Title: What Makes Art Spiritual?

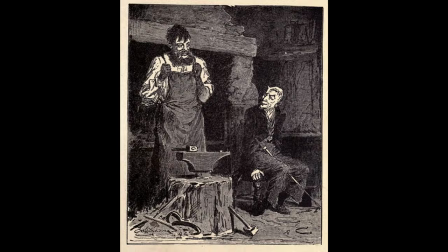[4:08]
Whereas there are fairy tales that are dated to have been relatively unchanged from 10,000 years ago to now.
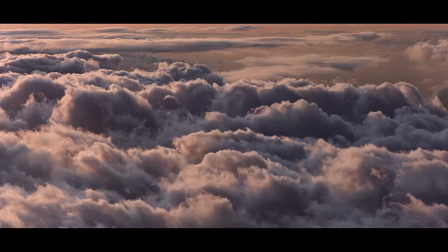[4:14]
While both types of art forms are beautiful and I'm grateful we have both, I do believe the works that exist in mythic time reveal the spiritual more naturally.
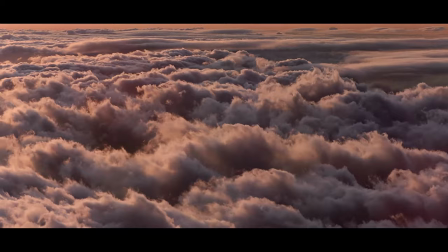[4:24]
Mainly because the material works rely on changes and affinities in 3D space,
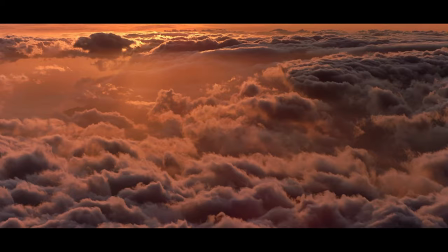[4:28]
whereas the mythic works rely on changes in 4D space, and I suspect we are far more sensitive to the latter.
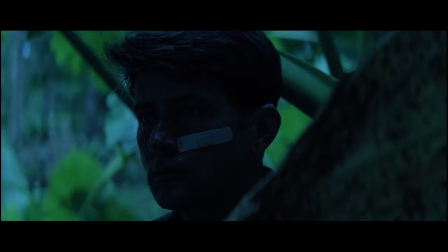[4:36]
Why are we so sensitive to art that exists importantly? I've always felt that human beings might be the first fourth dimensional life forms.
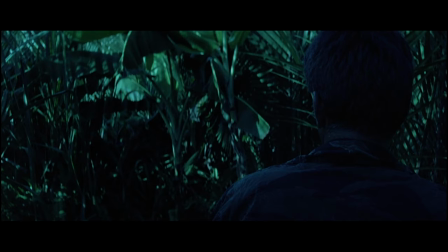[4:43]
The lion cares about changes on the horizon and in his environment. A slight change in color could indicate a new meal.
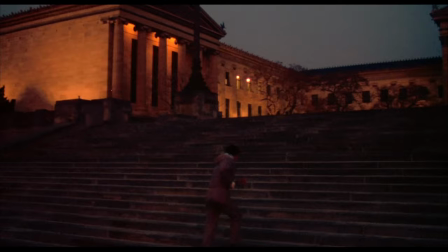[4:50]
While human beings also have this ability, we go above and beyond and take great interest in how things change across time.
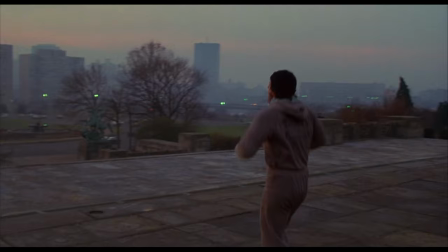[4:57]
Not only that, but human beings require change across time. Other animals can find enjoyment in a purely 3D space.
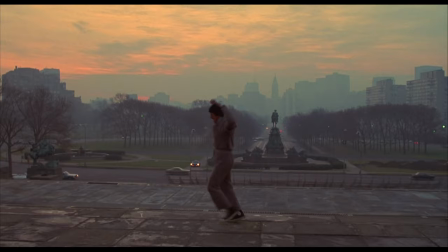[5:04]
We can give dogs all the food they want and a space to run freely in and they'll be happy.
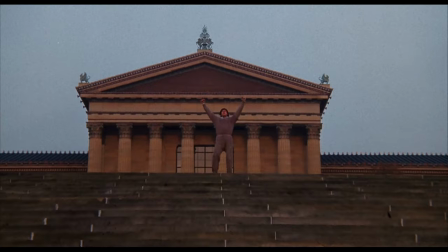[5:08]
However, it's been debated for centuries of human beings could ever enjoy such a paradise, if we could ever accept such a situation.
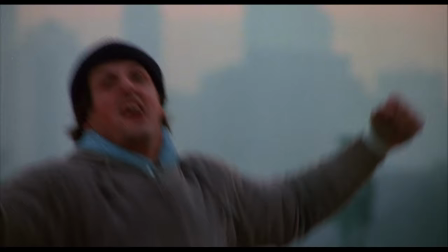[5:16]
We need progression. It's from this that we derive such meaning from the temporal forms, for it's a dimension we are the most sensitive to.
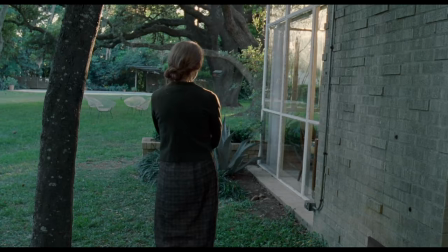[5:26]
So what are the patterns that can be made across time that create a spiritual response? This is a very difficult thing to discuss, so I think it's better to discuss examples.
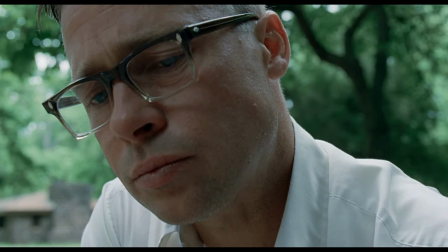[5:35]
A great spiritual film in recent years is Tree of Life. This one was interesting because it shows that not all people see the spiritual in all the same works.
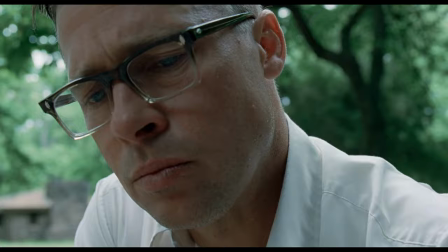[5:43]
It's very subjective. I saw a lot of people discussing Tree of Life as a nihilistic work.
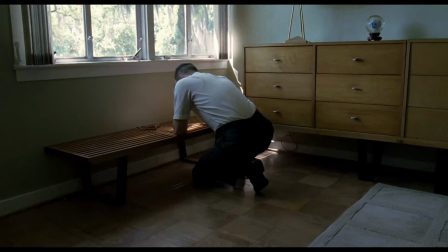[5:49]
I'm assuming they thought this because the film counterpoints the story of a Texan family going through hardships with shots of the birth and death of the universe,
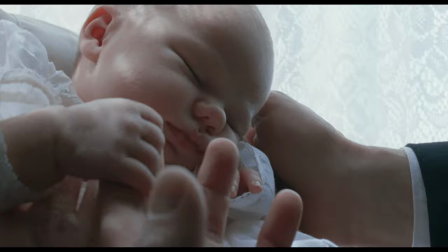[5:57]
suggesting that the story of the Texan family is meaningless in the grand scheme of things. However, I feel this couldn't be further from the truth.
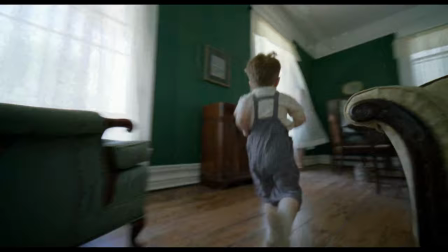[6:05]
The tree of life is a hermetic term, which one of the most prominent sayings of hermetic philosophy is, as above as below.
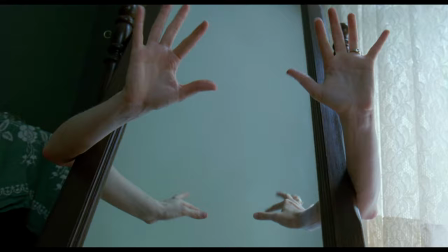[6:12]
The heavens are here on earth because the rules of heaven dictate the rules of the earth.
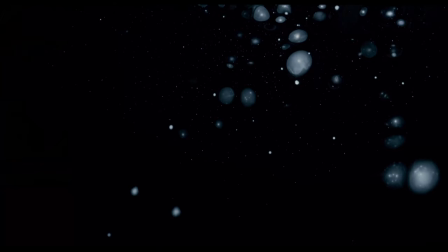[6:17]
When we see the birth of life and its death in this Texan family, and it's counterpointed by the universe being born,
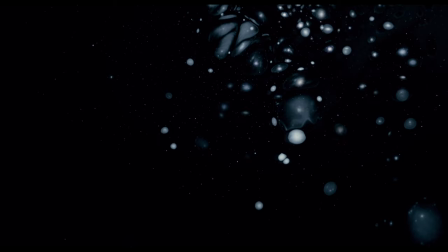[6:24]
it's not suggesting that the family drama is meaningless. It's saying that the universe follows the same rules as this family.
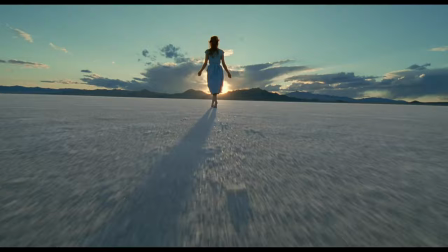[6:32]
They are of the same work. They are contemporaries.
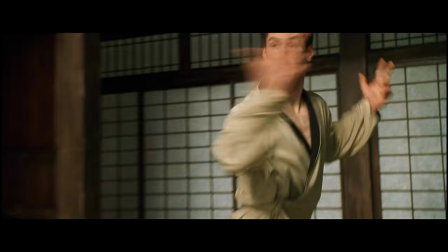[6:36]
As for specifics, there's a few techniques that I believe can be used to elicit the sense of the spirit.
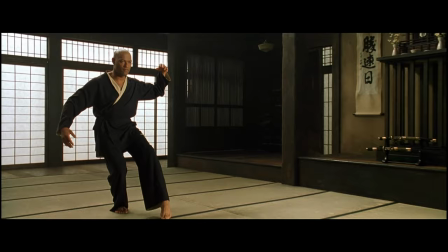[6:41]
These techniques aren't used purely for the spiritual, they have a plethora of uses. It's just that one of those uses is to reveal the sacred.
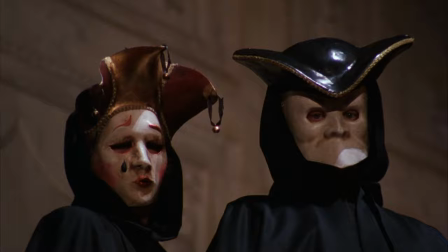[6:48]
In film, I think the technique with the most power in this regard is the zoom in and the zoom out. The reasoning can be found back in the book, The Sacred and the Profane, when the claim is made that the material exists in the profane.
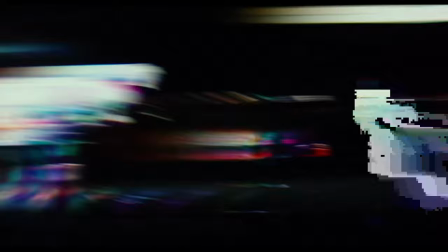[7:01]
It is a heterogeneous and chaotic mess, seemingly impossible to make any sense out of.
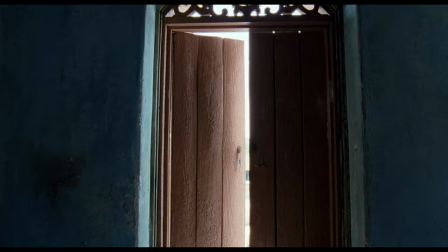[7:07]
This heterogeneous environment is transformed when human beings discover the sacred, whether it is a tree, rock, or otherwise.
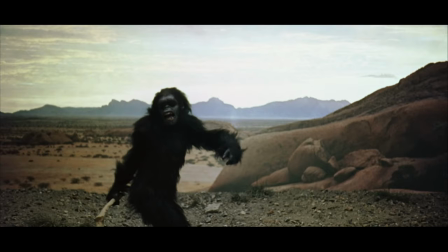[7:15]
That now acts as the sacred piece of their tribe.
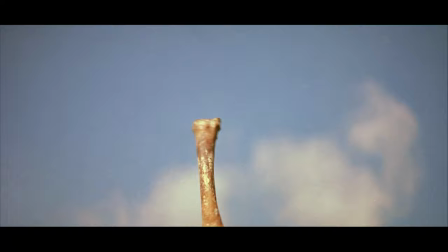[7:18]
It is the center of the world, the homogeneous beginning from which all other things spread out from.
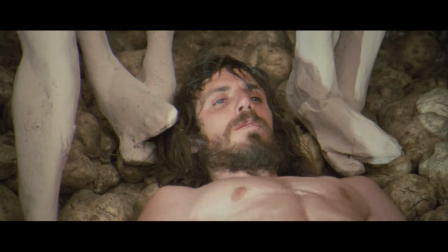[7:24]
This isn't to say that the rock or tree created the universe in a scientific and historical way, but in a mythical way.
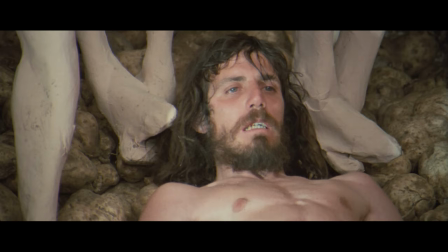[7:32]
I believe the zoom in and zoom out can show this quite beautifully. When you start in a close up and zoom out, you begin with the homogeneous whole subject.
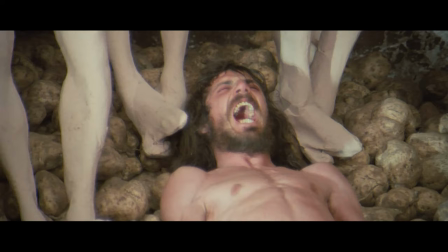[7:41]
And as we zoom out and more of the heterogeneous environment enters our visual field,
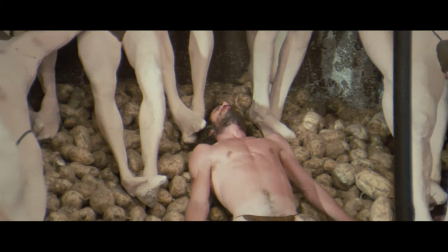[7:45]
we see it as the heterogeneous environment is springing up and being created out of the beginning original subject.
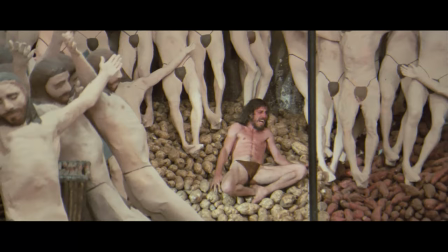[7:52]
The zoom in is obviously just the reverse of that.
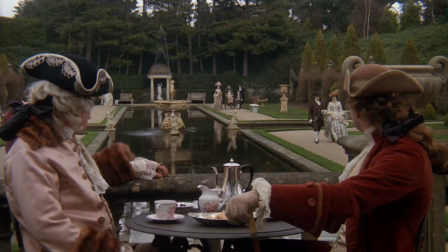[7:55]
We start with the heterogeneous chaos of the environment and we zoom in to discover what lies in the center of the world.
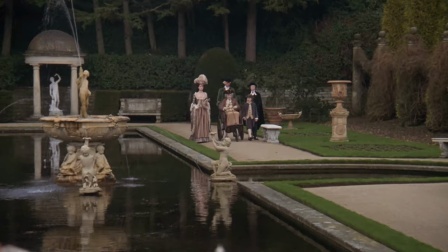[8:02]
Now I don't believe physically moving the camera would create the same effect.